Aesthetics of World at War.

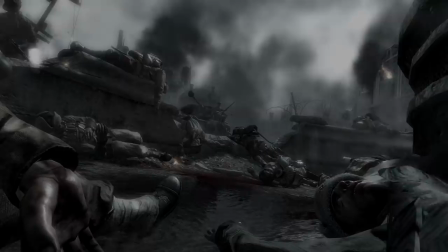(28:42)
It is only fitting to have a fountain change its role from a city decoration to a grave as a symbolic representation of the bloodiest battle in history.
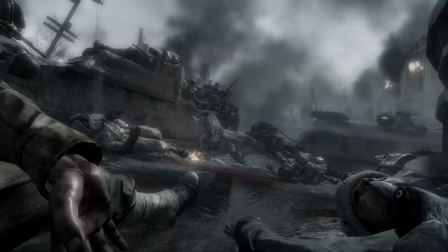(28:50)
If they used the real-life statue of six children dancing around a crocodile, the effect would be much greater.
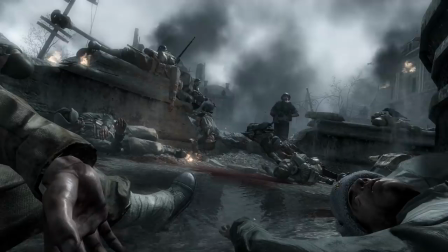(28:56)
Crows are picking flesh. German soldiers are casually executing the wounded. The landscape of a city turned into an ashtray consumes your whole perspective.
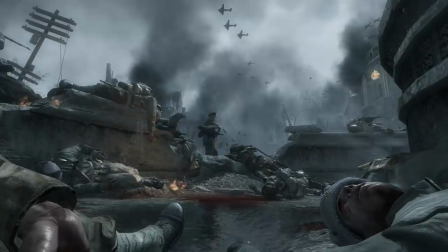(29:04)
The air has a texture of metal and ash. It is a sight you have to soak in. Planes above.
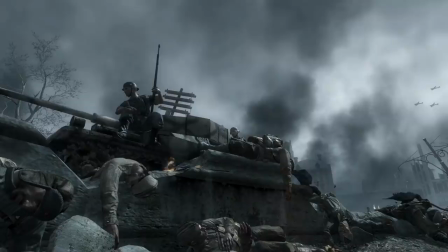(29:10)
Roaring tank besides. Uneven rhythm of the finishing shots. Persistent crows having a feast.
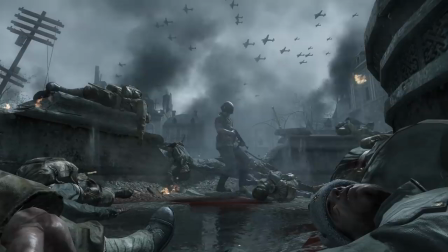(29:15)
Two soldiers on the tank, utterly unresponsive to the carnage. Blood trails soaked in by the gravel.
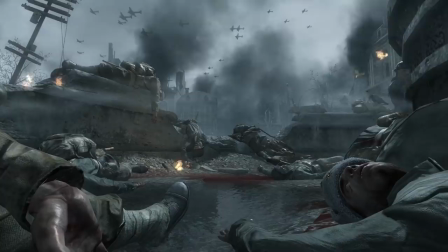(29:21)
Stiff faces staring into the sky. Flames bursting out of apartments. Columns of smoke dissolving into the air.
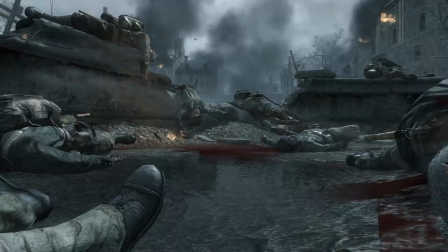(29:28)
The whole perspective is so dense with sorrow.
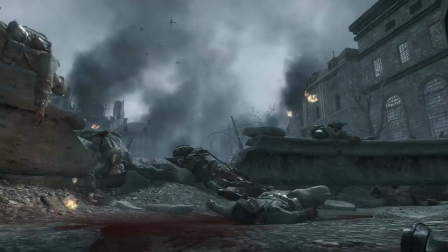(29:31)
Your first act of control is to crawl out of that pile of corpses and I just can't think of anything to compare to this site.
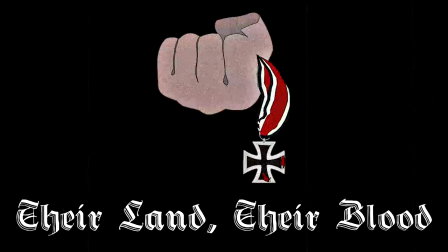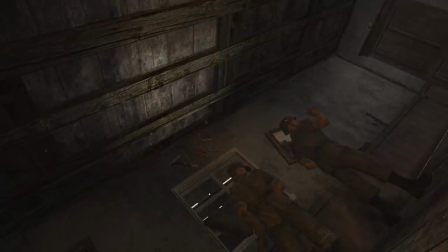(29:46)
Before the screen is lifted we hear distant sounds of combat, showing that there's a raging war around this isolated scene.
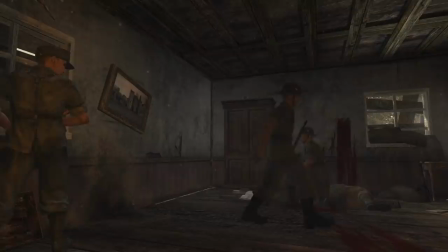(29:53)
As Petrenko with his nasty tendency to get himself in tight spots regains consciousness we see before us a small stage with three actors.
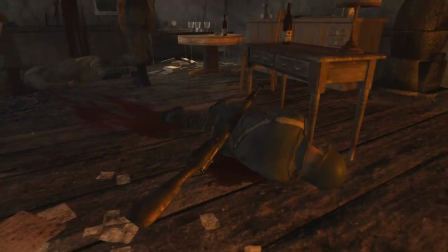(30:01)
They themselves as well as the scene as a whole are the representation of the state of the Nazi empire.
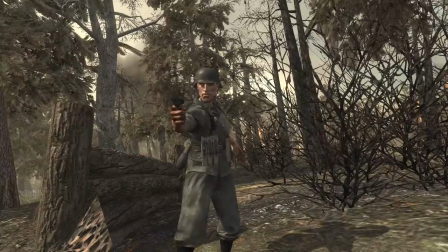(30:06)
Cielo Heights are known as the gates of Berlin. This is the last line of defense.
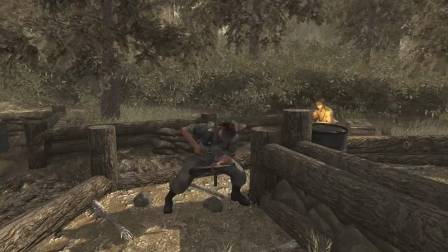(30:11)
Within two weeks the war in Europe will effectively be over, but nobody can skip forward, there is more dying to be done.
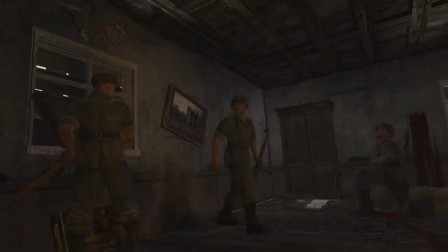(30:17)
It's fair to say that these three had seen some tough fighting. One of them closes a pocket watch and hurries the other two. This one comments how the loot is just sentimental memorabilia reminding the soldiers of their home.
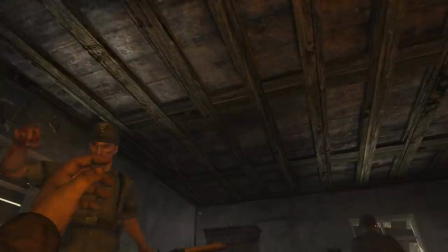(30:27)
Somehow they still believe they'll win. The scene is beautifully lit by a fireplace in the corner. It gives an ironic warmth to skin and cloth textures.
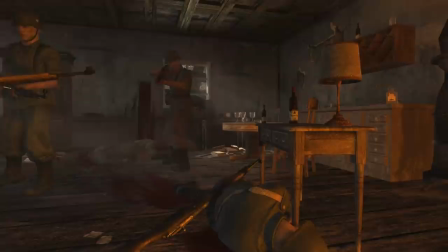(30:35)
Several rays of light are cast through the window unto a still life on a table. The scene still preserves that layer of an idyllic countryside life.
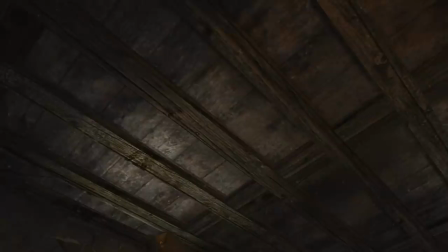(30:43)
I like how the slow and tired reach for the Mosin is matched by a quick turn of the head that meets the army boot.
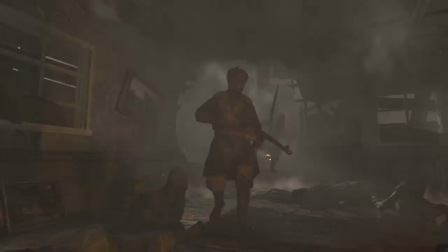(30:49)
You distinctly see two rows of nails in the sole of his boot as they stamp your face.
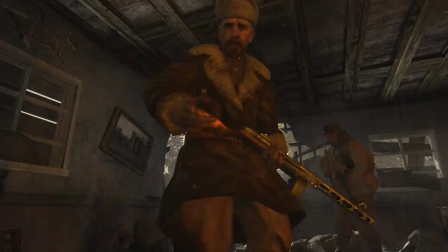(30:54)
Through rays of sunlight and dirt particles, subtle balalaika notes introduce the very embodiment of cruelty and mercy.
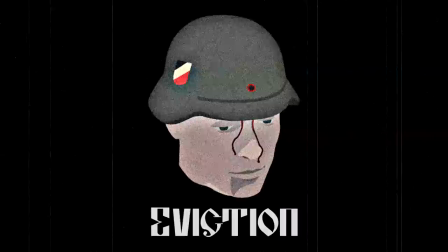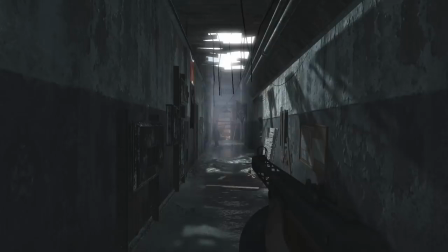(31:08)
The beginning of eviction is particularly interesting. You're in a hallway of an apartment building where people used to live their ordinary lives.
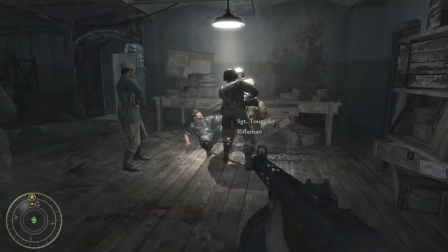(31:16)
As you enter one of the rooms, you stumble upon a scene of a mock courtroom. In the pool of light sits a frightened German soldier.
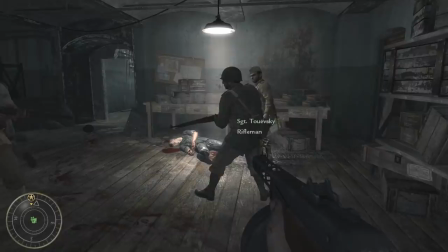(31:22)
Around the spotlight is a circle of judge and jurors. There's a brief debate ongoing and as soon as you realize what's happening, soldier is mercilessly executed.
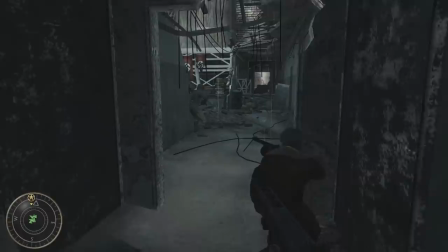(31:31)
It's a war crime nobody is ever going to mention. That soldier might have been a bug somebody stepped on.
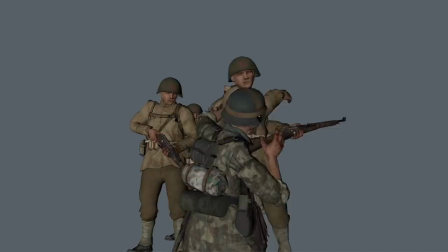(31:37)
The war, its fleshy and metallic extension, its human manifestation, this wave of emotions and actions, doesn't stop for anyone.
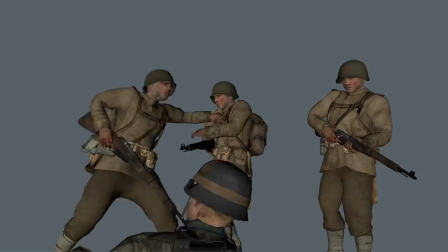(31:45)
It doesn't care to contemplate the idealistic morality of not harming the unarmed man.
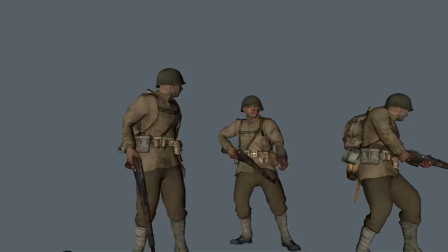(31:50)
It sweeps a way forward. A war crime in the whirlwind of violence doesn't weight down the collective conscience.
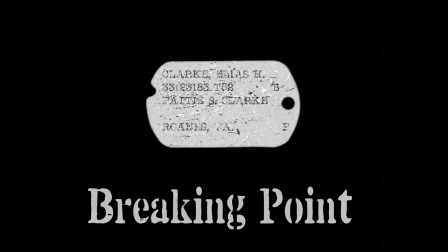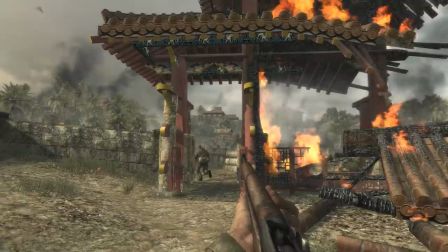(32:01)
You actually begin the last US mission with no ammo. That's hilarious. You're supposed to storm a castle and you have no ammunition.
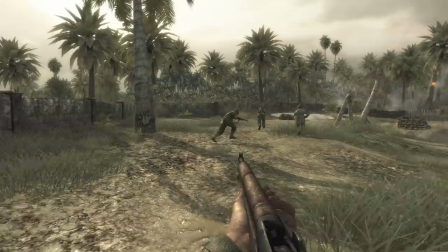(32:08)
This paints a rather different image of war than most shooters do,
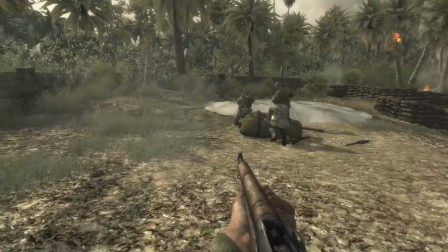(32:11)
but it tells a story and offers a glimpse into how it might have felt to stand there even for a second, holding a baseball bat with a complex mechanism inside of it.
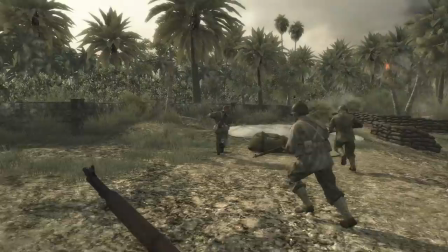(32:19)
That clicking sound that yields no bang is so strange after all the exploding theaters you've and true.
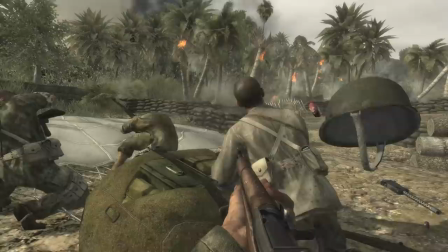(32:25)
Japanese snipers wait for you to arrive at the ammo drop to shoot at you. They use your own ammo as bait.
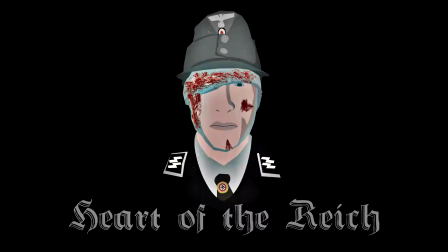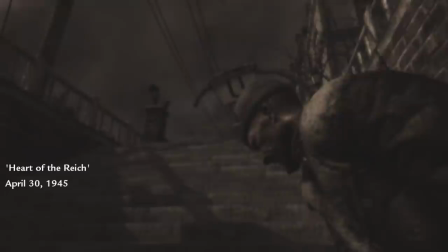(32:36)
Pulled from another near-death experience, Petrenko catches his breath as Berlin burns and trembles around him.
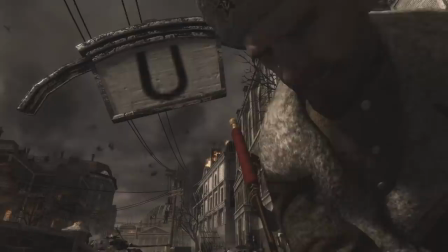(32:42)
This isn't something that just shrugged off. Character closes and opens his eyes, gasps for air and actually needs a minute before standing up.
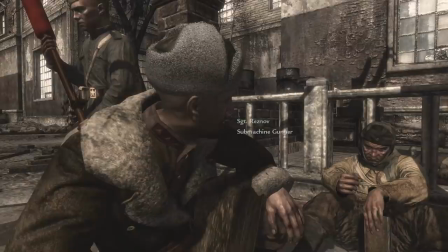(32:50)
For a brief moment over Reznov's shoulder, behind the barricades and two hanged German soldiers, you see a familiar building.
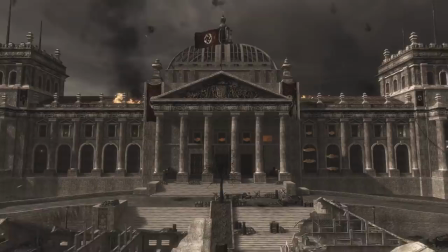(32:57)
There it is, the very heart of darkness.
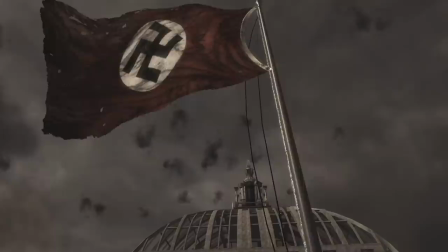(32:59)
It is presented to you not in a dramatic way, but as a matter of fact, as any other building, a view that is a mere consequence of the city's layout.
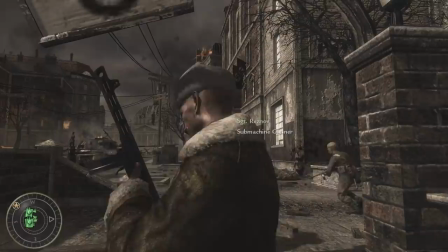(33:08)
A recurring symbolic motif happens for the third and last time. Raznov hands you a gun and a fresh cycle of violence can begin.
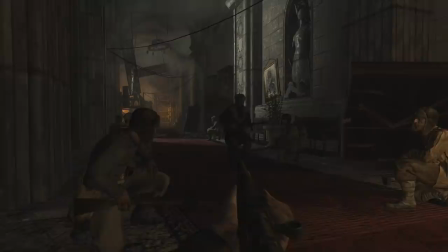(33:20)
This is one of my favorite introductions. The whole screen trembles as the foundations of the building are shaken by the rockets. The fire-lit hallway extends before you. Each ceremonial element is coated with another aesthetic layer brought on by the war.
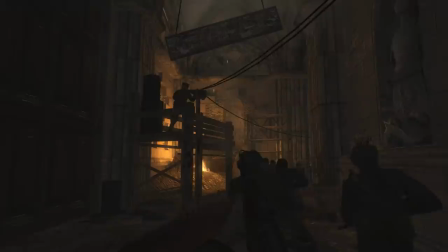(33:34)
Paintings are crooked, swinging chandeliers are extinguished, carpet is dirty and mangled.
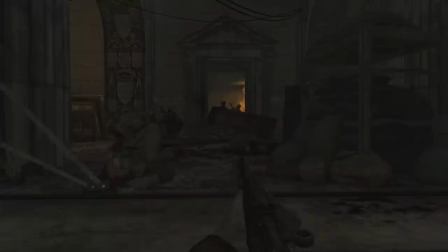(33:39)
What the commissar says is very much true. Remaining soldiers in the Reichstag put a fierce and bitter fight.
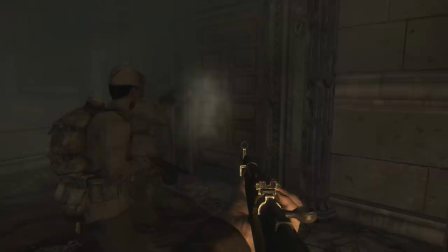(33:45)
It is a rather simple opening to a final mission, but the point of it is to show that the whole eastern front has been symbolically shrunk down to a city block.
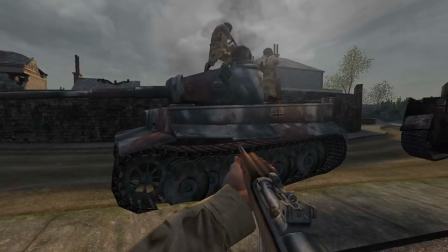(33:57)
Scripting creates a denser feeling of war happening around you through mad choreography of violence and destruction.
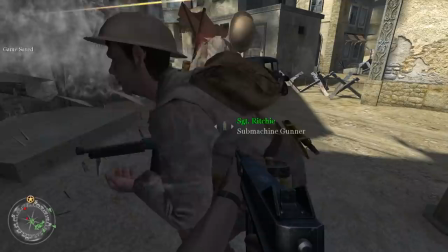(34:03)
This is nothing new essentially, these snippets of choreographed action have existed in the original game as well and added fidelity to the overall depiction of war. But in World at War, this aspect of the experience is elevated to a whole new degree of consistency.
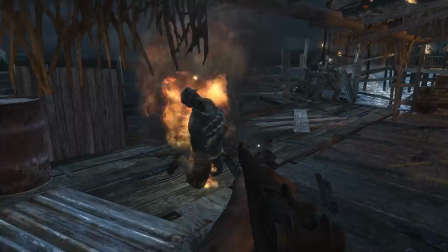(34:17)
It scales down the death toll of combat to a more intimate struggle.
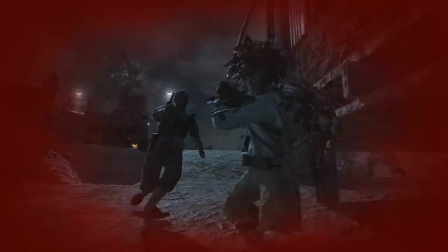(34:21)
These scripted moments are expanded to include not just more variety and nuance in representing war, but more striking imagery as well, and with more thematic and symbolic value.
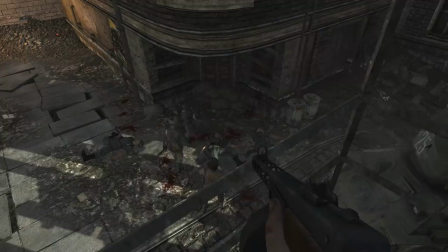(34:29)
They portray a different kind of conflict compared to what we've seen before. World at War depicts executions of unarmed soldiers and acts of compassion. It shows cunning guerrilla tactics and pure physical struggle. It shows fanaticism, pain, suffering, harsh conditions, struggle for bare life.
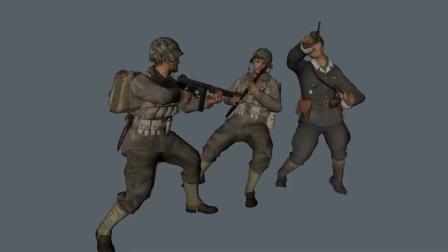(34:46)
It constantly brings forth that image of two forces of life, two wills determined to live, opposing each other in an intimate embrace of death.
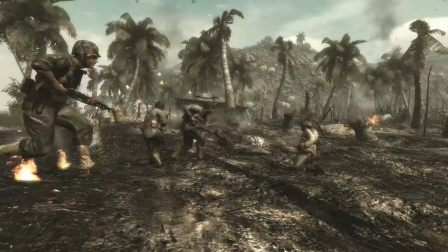(34:55)
After landing on the beach of one of the islands and heavy shelling initiated by yourself, you get to see the gruesome consequences of the act, presented organically as part of the world.
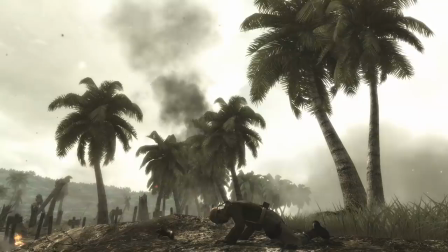(35:04)
No theatrics, no cutscenes, dismemberment, bizarre movement of the wounded. Roebuck simply says, put him down, and you can't tell if it's hatred or mercy.
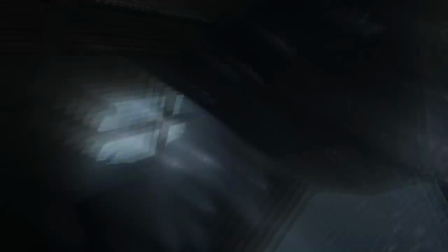(35:12)
Black Cat's mission is full of such moments and feels incredibly alive and dynamic. It starts slow and it evolves into barely containable chaos.
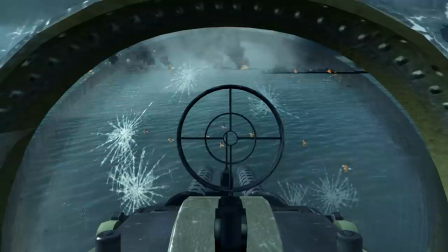(35:20)
It feels like there's no time to blink. I really like that the time of day actually changes throughout the mission, giving you a sense of presence.
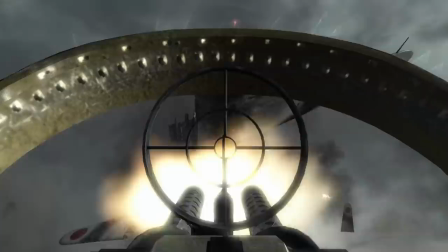(35:27)
This mission brings another level of chaos to the combat and shows how little of it is under the control of an individual.
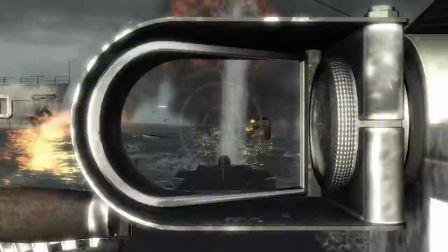(35:33)
You see the utter madness of a kamikaze strike and a graveyard of US fleet, bleeding oil over water's surface.
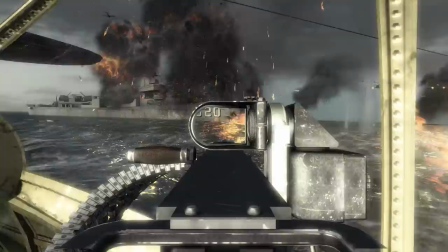(35:40)
You're following an attack plane with a trail of tracer rounds and in the corner of your perspective,
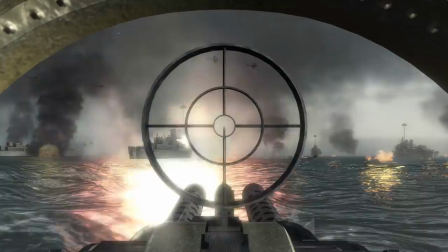(35:45)
you catch a plane bursting into flames against the hull of a ship and metal parts flying off into the ocean.
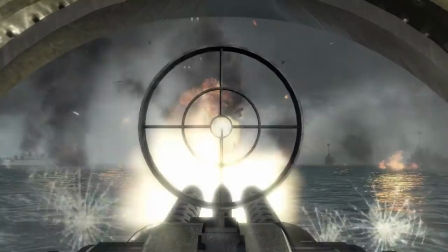(35:50)
Kamikaze planes explode in flashes of fireballs and sparks, pilots around you yell out different information,
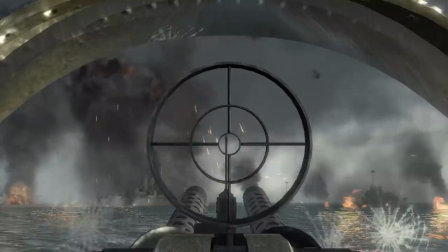(35:56)
a cacophony of sound reverberates over water and your turning perspective and senses capture in different degrees the individual sound of each fired bullet,
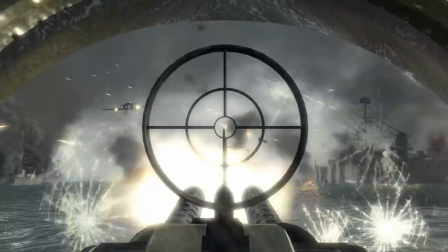(36:04)
each ward and explosion and your mind pieces together a puzzle out of each individual spark, splash of water or muzzle flash.
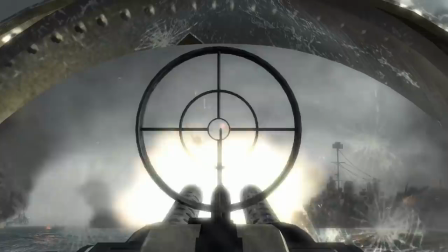(36:11)
Thick dark curls of smoke spiral out of the open metallic wounds and rise towards the sky.
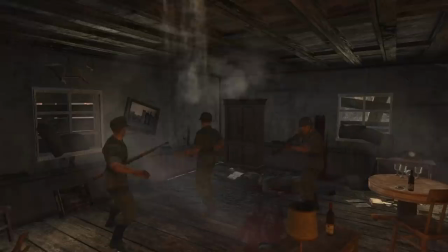(36:17)
In the middle of all this you're out of bullets and become a mere spectator of this metallic carnage.
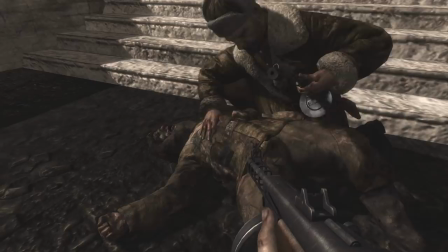(36:22)
When there's a scripted event in World at War it shows either destruction, death or the promise of the two.
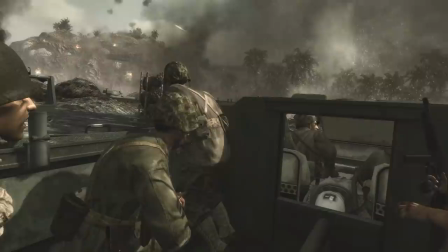(36:27)
There are some particularly memorable and visceral moments in the campaign.
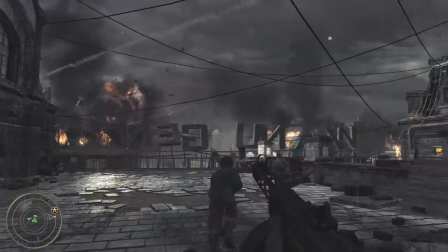(36:31)
When a piece of private skull flies off and you see actual damage, signed letters falling off a building as you cross the terrace,
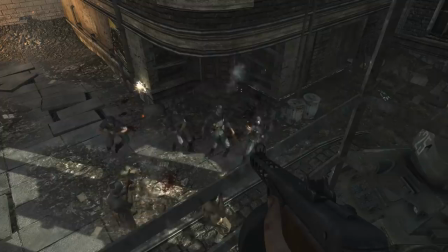(36:38)
when tension of suspense explodes into ambush, spontaneous executions of German captives rounded up against the wall and shot mercilessly,
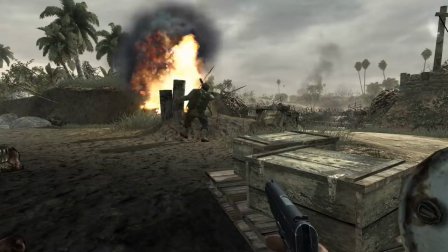(36:45)
and all these little stories fit the overall atmosphere.